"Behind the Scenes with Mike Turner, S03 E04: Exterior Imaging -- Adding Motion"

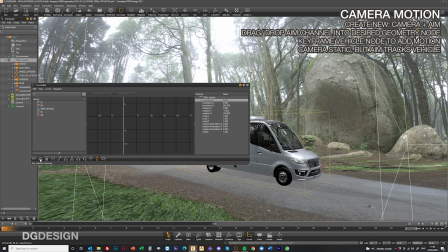But if we were to say, pick that vehicle, translation, maybe at this point it's doing that,
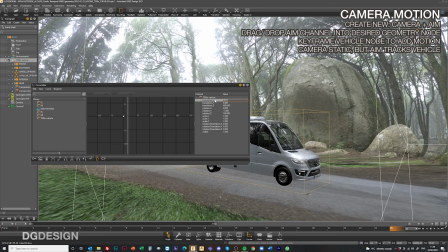and by the end of the scene it's moved forward maybe 2000.
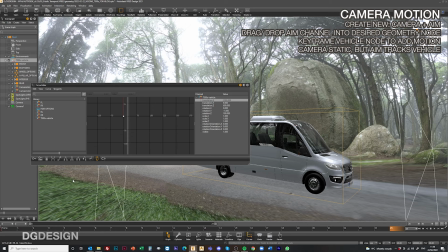Yeah, if we track that,
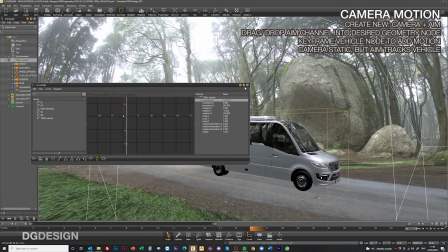we can see that with the camera and aim, the aim is actually keeping the vehicle centered within the scene because that's where the aim point is located.
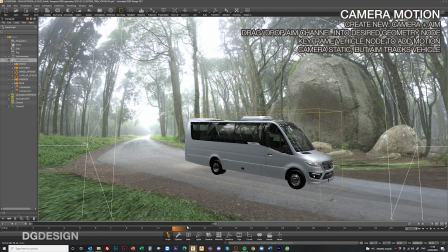So you get the sense that the vehicle is moving in that respect too. That works quite well, but obviously you've got vehicle moving within the scene to contend with, which when you queue up a series of static shots, yeah, maybe isn't what you want.
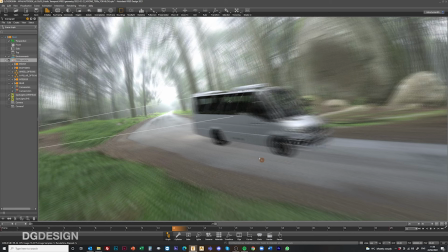So we can just come back to our regular perspective view, engage anti-alias,
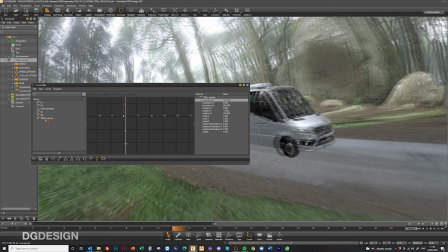and because we've got motion assigned to the vehicle at the minute, that's tripping us up a little bit, but we can simply come back into here,
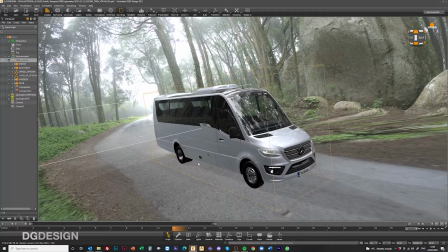delete that animation channel, and we're back to effectively what we had before.
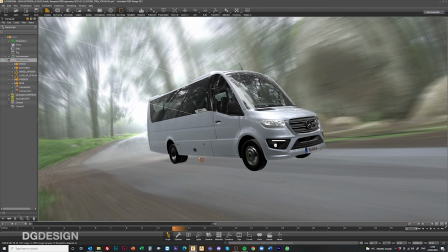So that's the gist of very sort of basic keyframe animation for the sake of getting your images out.
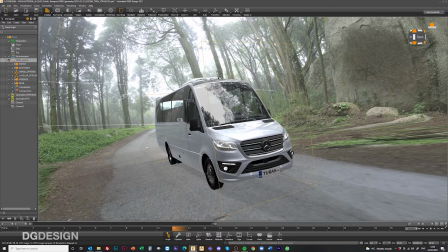And it does result in really tidy images when you've done it.
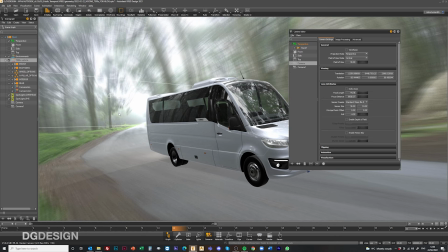The only thing that I will touch on briefly while we're talking about cameras and camera setup here is recently I've been playing around with
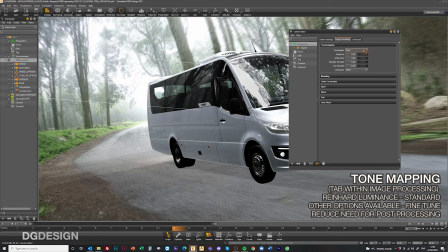what's going on with the tone mapper a little bit more. And if you look in the presets for this, you've got options in here. Standard tone mapper is your Reinhard luminance, but I've been playing around with Filmic
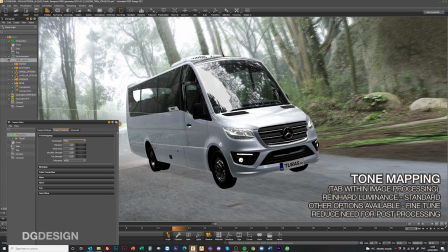because you get just a little bit more sort of brightness and contrast thrown into the scene.
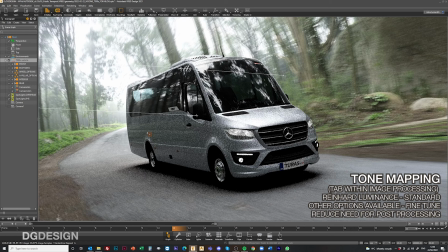Now, again, previously this was something I was doing in Photoshop to post-process the image, but again, you can do these kind of things. You can make these kind of finite adjustments within VRED so that it's giving you what you want.
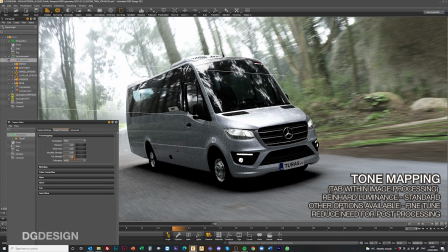So that's quite nice to play around with. As far as my camera settings go on this filmic thing, I've dialed down the shoulder strength and the toe strength to be just 0.5.
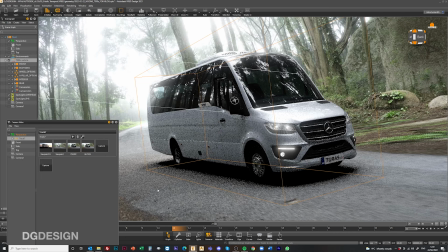Seems to give me good balance on that. And the other thing that I've been playing around with in my images is to add a little bit of glow.
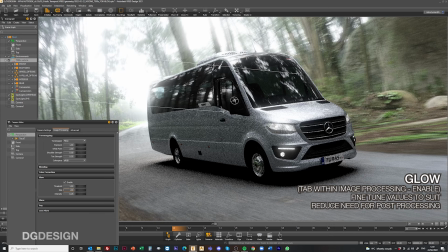And again, this comes in the glow channel, if you have that enabled. There we go. The default values, I think, are 2 on the threshold, but I brought that down a little bit.
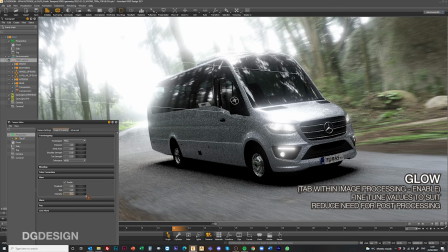And again, I've reduced the intensity of it. If you have it on 1, you get a much more extreme effect.
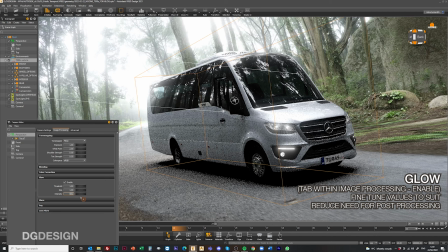And in this view, it's sort of blowing out the background, but I've dialed that down to 0.25. And again, it just gives a little bit more sort of dynamism to the scene. It's hinting at sort of motion, it's hinting at sort of what's going on with the lighting.
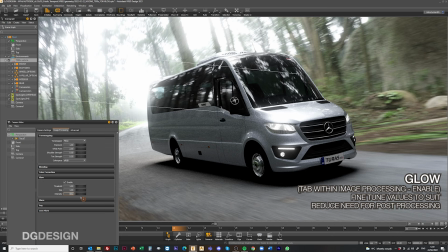And again, it just gives a little bit more character to your images. It's very, very simple to do in VRED, and again, you don't need to worry about post-processing it. Which again, having this kind of functionality available to use, particularly great, particularly if you're going to stitch a sequence of images together to make an animation. You're not needing to do any post-processing. You've got all that built into your scene,
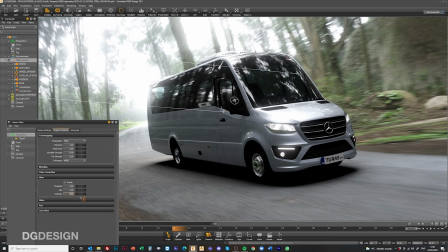which is absolutely great and is really powerful when you get to develop particular animations.
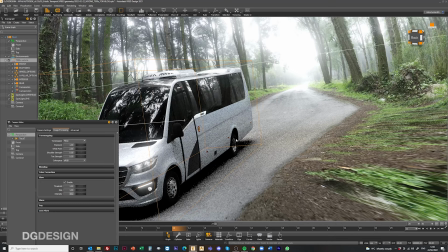So there you go. That's a very, very quick run through of setting up basic vehicle motion.
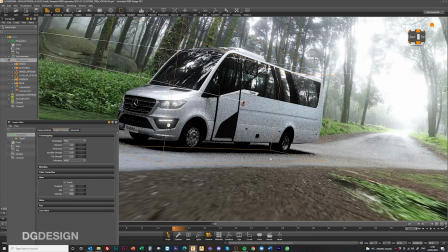Once you've got the rig set, it's very easy. You can just pump out any number of views and you'll get that same sort of dynamic feel to what you're producing. So yeah, have fun with that. Best of luck. Okay. Thanks very much. I hope you found that of some use and interest, and I look forward to seeing you guys again soon. Thanks very much.